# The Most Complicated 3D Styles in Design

Minimal cartoon 3D is a term used to describe the visualization of objects with a characteristic smooth and shiny effect, reminiscent of plastic.
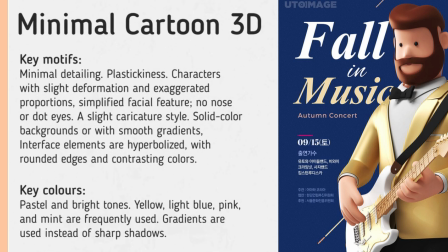0:16 This rendering style produces models with shiny surfaces that lack fine textural details, such as roughness or material imperfections.
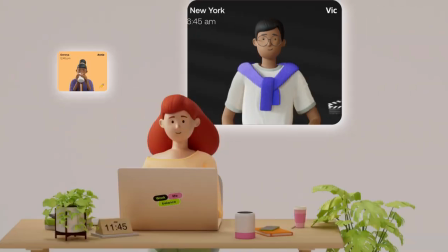0:25 The result is a visually clean, sometimes even artificial appearance that can emphasize the simplicity or sterility of a scene. The focus and style is on flat, uniform material, form, and general features of the objects. Characters and design elements are also reduced to basic, often rounded shapes.
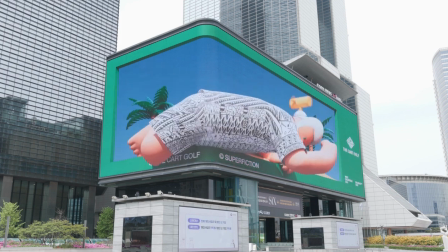0:41 In minimal cartoon 3D, textures are simplified to maintain the cartoon-like mood of the objects.
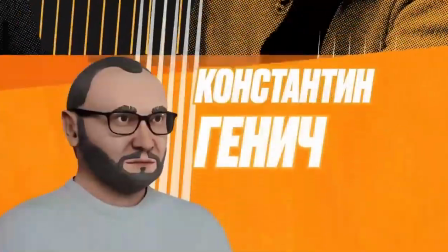0:47 Soft gradients may be used to give a sense of volume without excessive detail. This style aims to create a cheerful and lighthearted atmosphere.
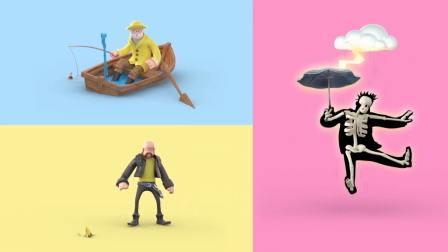0:55 To support this goal, character features are exaggerated and details are minimized, making them more memorable and cartoonish.
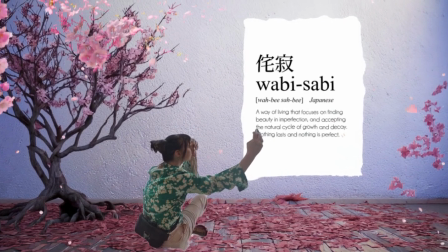1:05 This simple cartoon aesthetic is linked to the principle of wabi-sabi, perfectly imperfect, which values imperfection and naturalness.
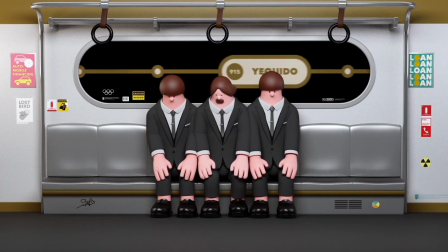1:13 The lack of perfectionism was rooted in Japanese philosophy. Also, digital design encourages embracing the beauty of imperfection.
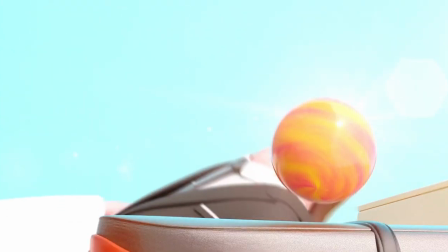1:21 This is reflected in cartoon 3D models, where the simplification of forms and textures allows visual elements to be perfectly imperfect.
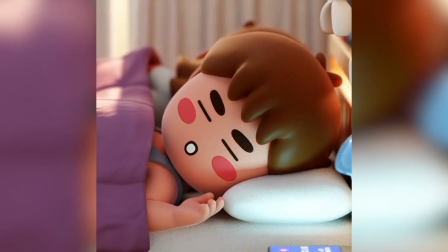1:29 Such elemental design may speak to a fatigue with the excess of detail in modern media,
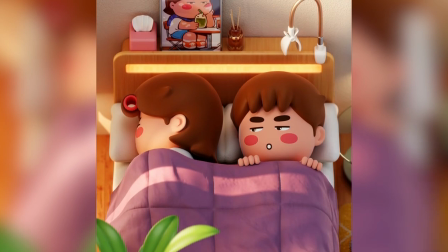1:33 while also expressing a quiet hope that not everything must be polished and flawless to be beautiful or meaningful.
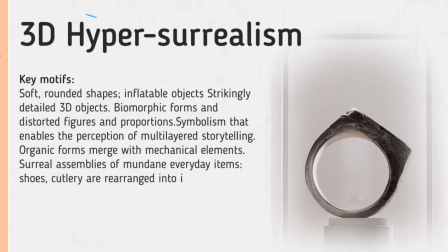1:40 3D hyper-surrealism is a genre of digital art that merges hyperrealism with surrealism,
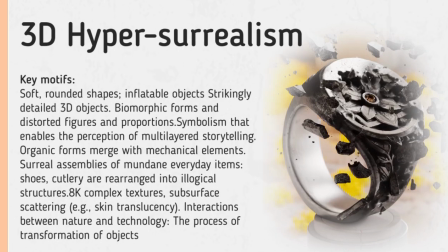1:46 creating lifelike three-dimensional visuals filled with unreal, intricately detailed elements.
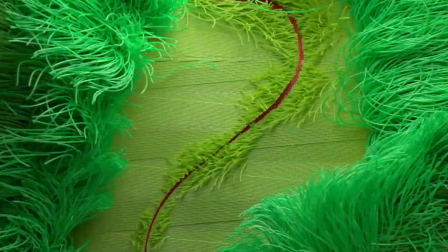1:51 This style focuses on fantastical, often absurd or abstract scenes that play with perceptions of reality,
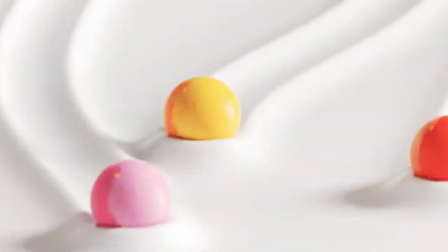1:58 defying conventional laws of physics and logic.
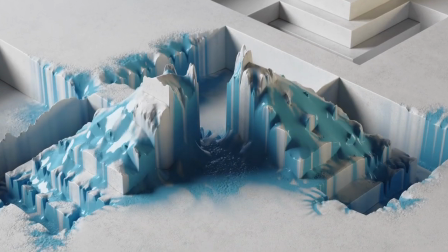2:03 Artists like Peter Tomasiewicz use paradoxical combinations of objects, people,
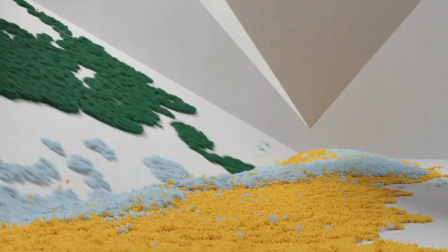2:07 or animals to craft unexpected compositions that evoke a sense of strangeness or dreaminess.
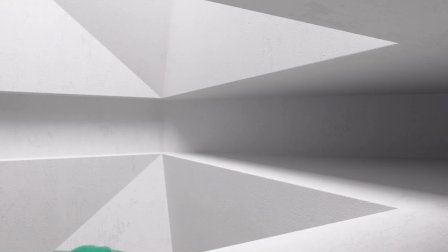2:13 From astonishing architectural transformations in states of matter
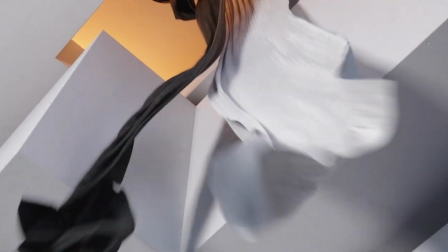2:19 to fabric forms and silent aesthetics, his work exemplifies the genre.
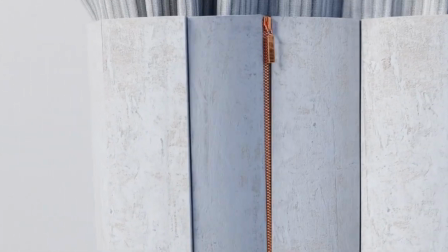2:25 Created using Cinema 4D, Houdini, and Redshift, Tomasiewicz's film is a playful visual exploration of impossible relationships and connections.
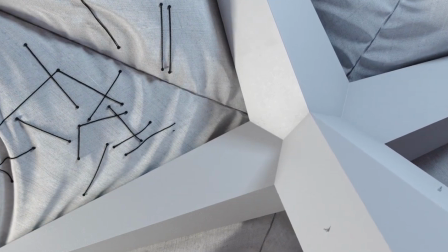2:34 Then we take the objects we found inspirational and use them in ways that are not their real purpose, which is why we call it hyper-real surrealism.
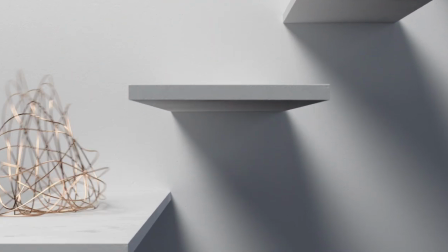2:41 The individual style frames don't offer an obvious narrative and there's no character or storyline, the artist explains.
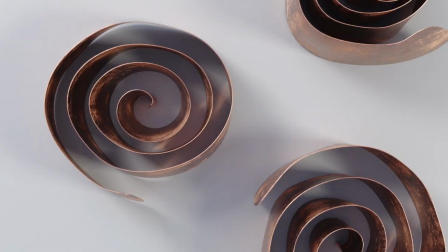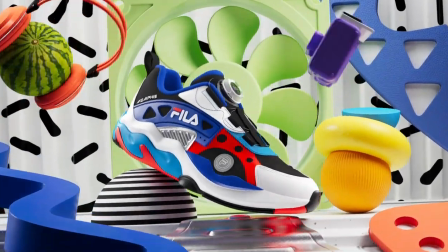2:55 Inspired by the Memphis art movement,
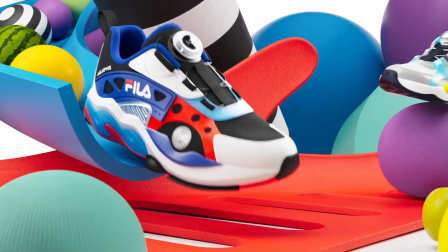2:59 Fila Kids incorporated bold, saturated colors and playful geometric patterns in the hyper-surrealist style into both their shoe designs and promotional videos.
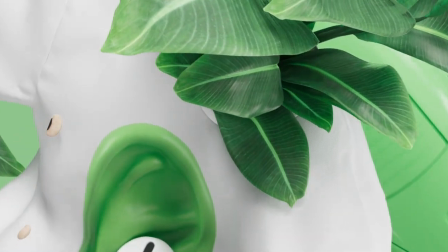3:08 A crucial aspect of this style is guiding the viewer from point A to point B,
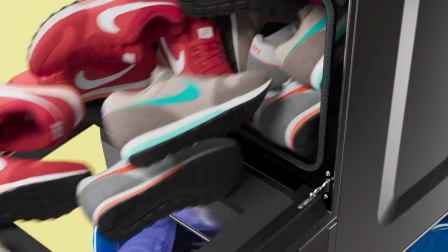3:12 with the pleasure rooted in the transformation process itself, how an object morphs and interacts with other elements.
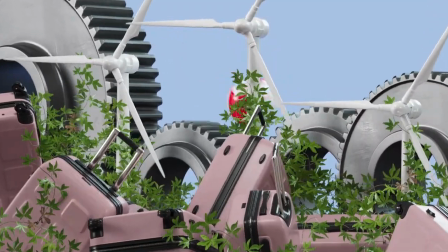3:19 The objects themselves are often not important and are simply sourced from 3D stocks.
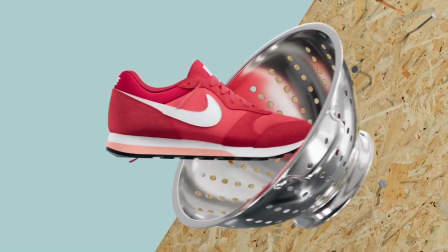3:24 3D hyper-surrealism often features scenes with floating objects in slow motion,
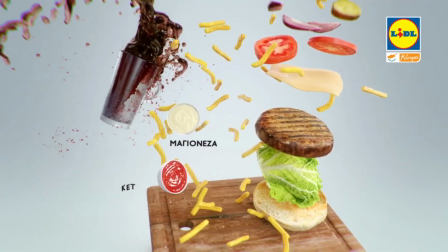3:29 frequently frozen mid-air using the bullet time effect popularized by The Matrix.
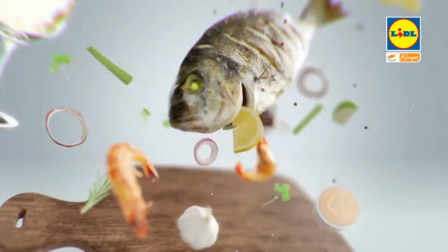3:33 The rise of 3D hyper-surrealism art has paralleled advances in computer graphics and 3D software such as Blender,
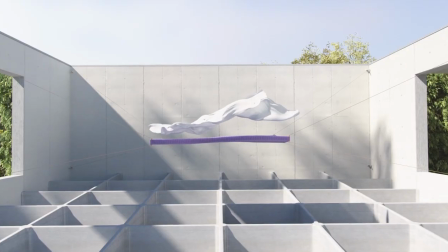3:40 Cinema 4D, and ZBrush, which allow artists to craft photorealistic virtual worlds while distorting reality.
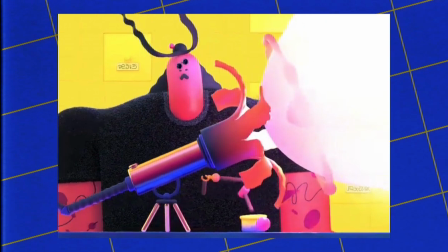3:49 Matteo Brasini creates scenes of utopian worlds with clean lines, idealized natural landscapes, and futuristic architecture.
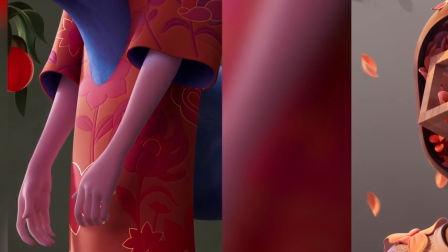3:57 His works often reflect a harmony between nature and technology, a coexistence without destruction.
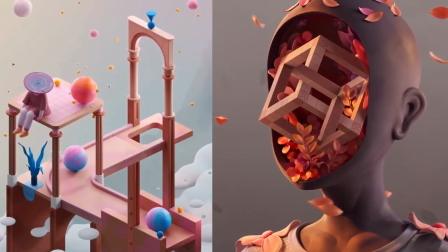4:03 This narrative in hyper-surrealism mirrors the duality of progress,
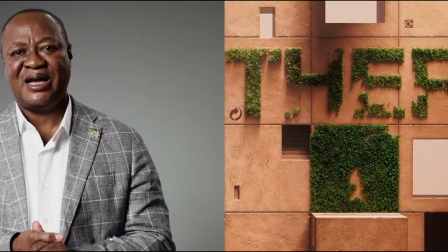4:07 where organic and technological elements live side by side, highlighting a vision of advancement that retains its natural core.